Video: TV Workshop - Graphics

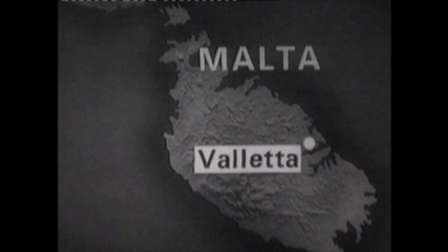It shows Malta, but doesn't tell the viewer where in the world Malta is.
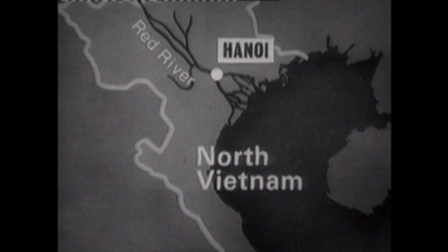And in the same bulletin we see a close-up map of Vietnam, but again without it being placed in any geographic context.
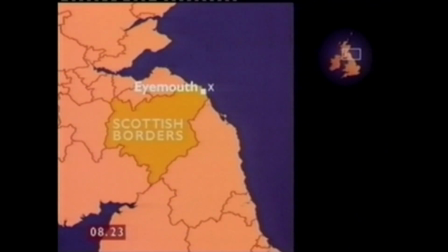This map introduced an item on breakfast about a fishing tragedy in a village called Eyemouth. Even though we're shown the Scottish borders, most viewers unfamiliar with that part of Scotland would probably still be none the wiser.
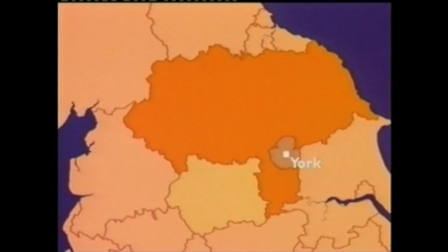If we were illustrating a story about a coach crash near York, this map would tell the viewer, even someone who lives in York, virtually nothing other than how to spell York properly. If the crash has just happened and we have no VT, this map is our only way of illustrating the story.
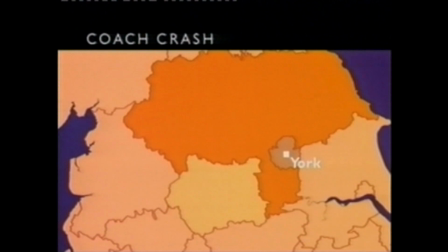So a title would add at least a little bit more information. and we should then give the viewer a better idea of where in the country York is. If we know that the crash happened on the A64, we can show that, providing a location on the road if possible.
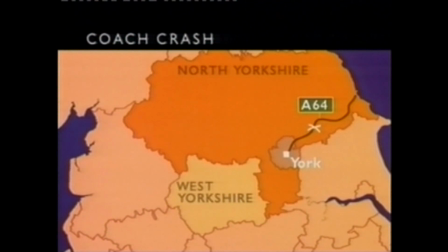And if we know that the coach was carrying pensioners on a day trip to Scarborough, that too can be included. This is probably now the right balance of information. If we were to add that the incident occurred between the villages of Whitwell-on-the-Hill and Barton-le-Willows,
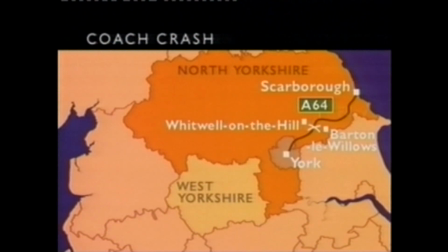and that after visiting Scarborough the pensioners were hoping to take tea in Filey before stopping off for a drink in Driffield, then we're probably putting too much information onto the map. So the rule is not to crowd the map.
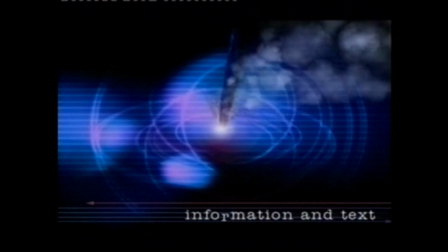Back in 1967, graphics had limited scope as to how they could show information on screen.
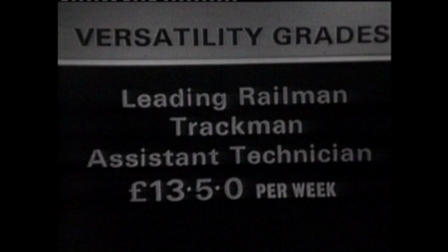This is a typical graphic, text with no image.
All earning £13.5. Increases here from 12 to 29 shillings.
These days it's all a bit different.
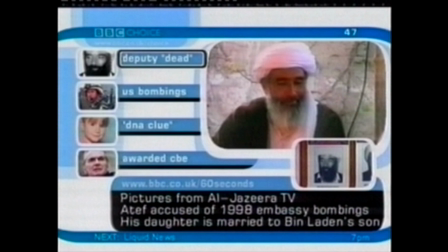Some of the programmes deliberately have lots of information on screen.
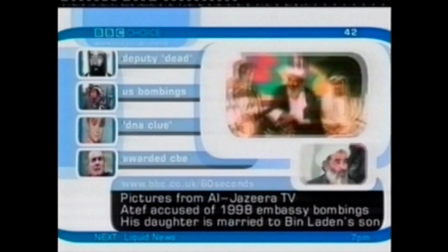60 Seconds is aimed at a youth audience, one that's used to absorbing information overload.
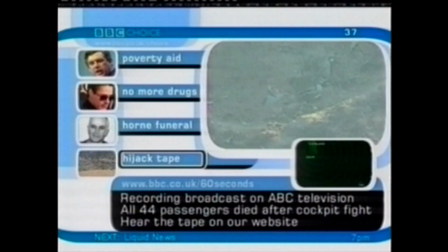But our more typical audience may find that there's a bit too much information here.
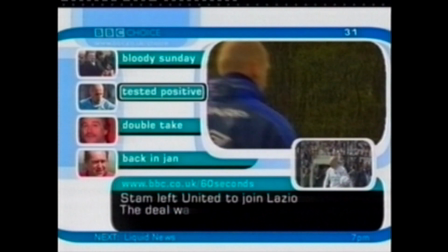As a rule, don't overcrowd the screen with information. These football graphics are very clear and straightforward.
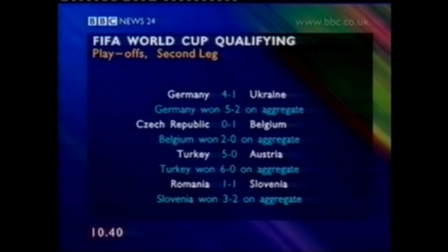The aim is to give the viewer the information with nothing else on screen that may distract them.
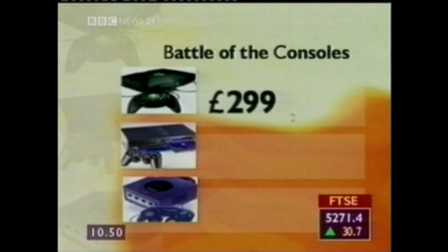Sometimes the information is quite complicated, yet can still be put across in a clear way, as this graphic comparing the prices of various game consoles shows.
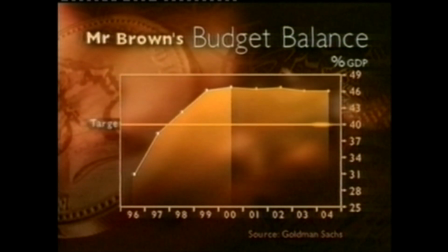This is another complex piece of information being put over in graphic form. There's a lot here for the viewer to absorb.
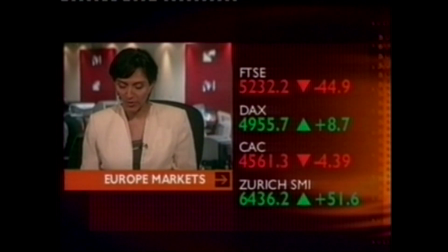There's plenty of information here too. There invariably is with business graphics, but this method, using the presenter boxed in vision, works well.
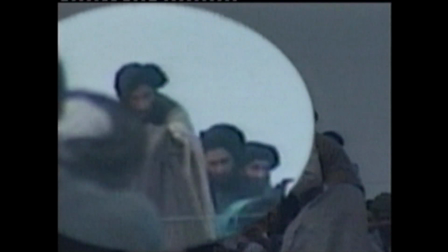Here's an example of how quotes can be used effectively in this day and age.
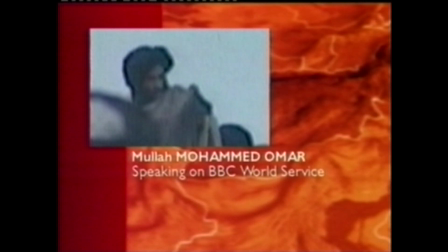The one has used a combination of VT, audio from a radio and text to create a strong graphic.
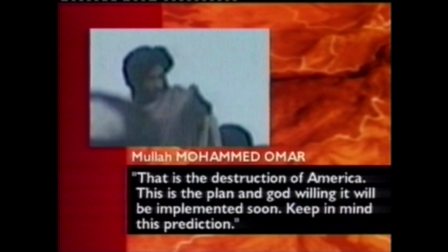Do remember that quotes need to be accurate and should tally with the script. If a quote has been edited, show it.
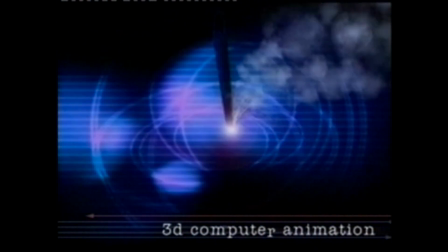By their nature, 3D or three-dimensional graphics take a long time to produce,
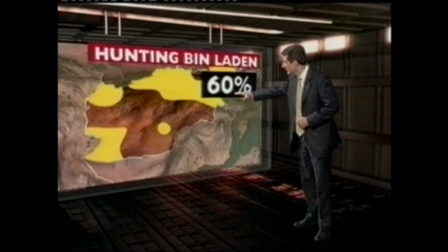so they're best suited to long-running stories that readily lend themselves to having a strong graphic dimension.
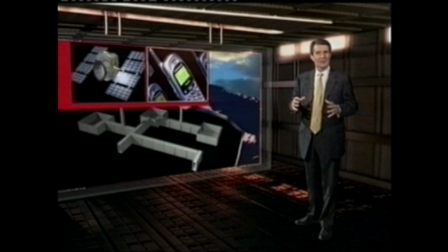Don't expect to order a 3D graphic and see it on air an hour later. This 3D is part of David Shukman's Afghanistan bunker.
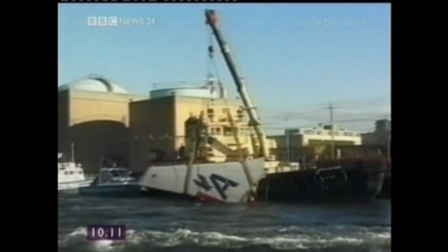And here we see a 3D graphic that was created following the Airbus crash in New York.
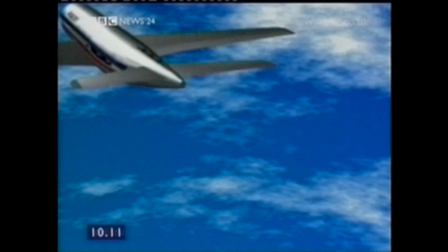It's clearly a strong image, and 3D is an ideal way to illustrate a strong visual story for which we have no VT.
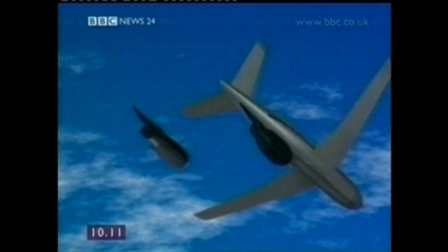However, you should be aware that the very realistic nature of 3D means that it can straddle the line between graphics and simulation,
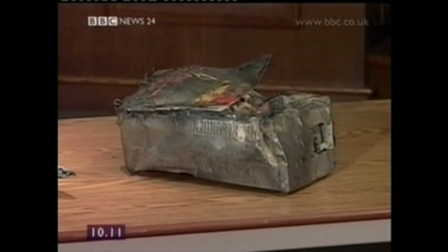so we do need to be extra careful with the images we use.
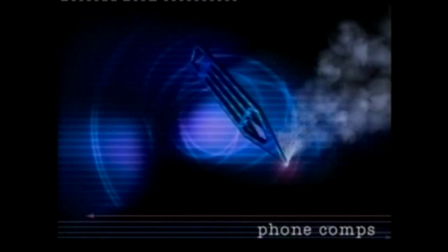A phone comp is a graphic that's used to cover a live interview when the interviewee is only available on the phone,
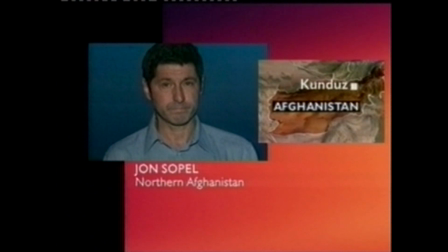or to cover audio in a package when there's no VT. This is a good example of a phone comp with a correspondent. Graphics manage to find a grab of him in the right country.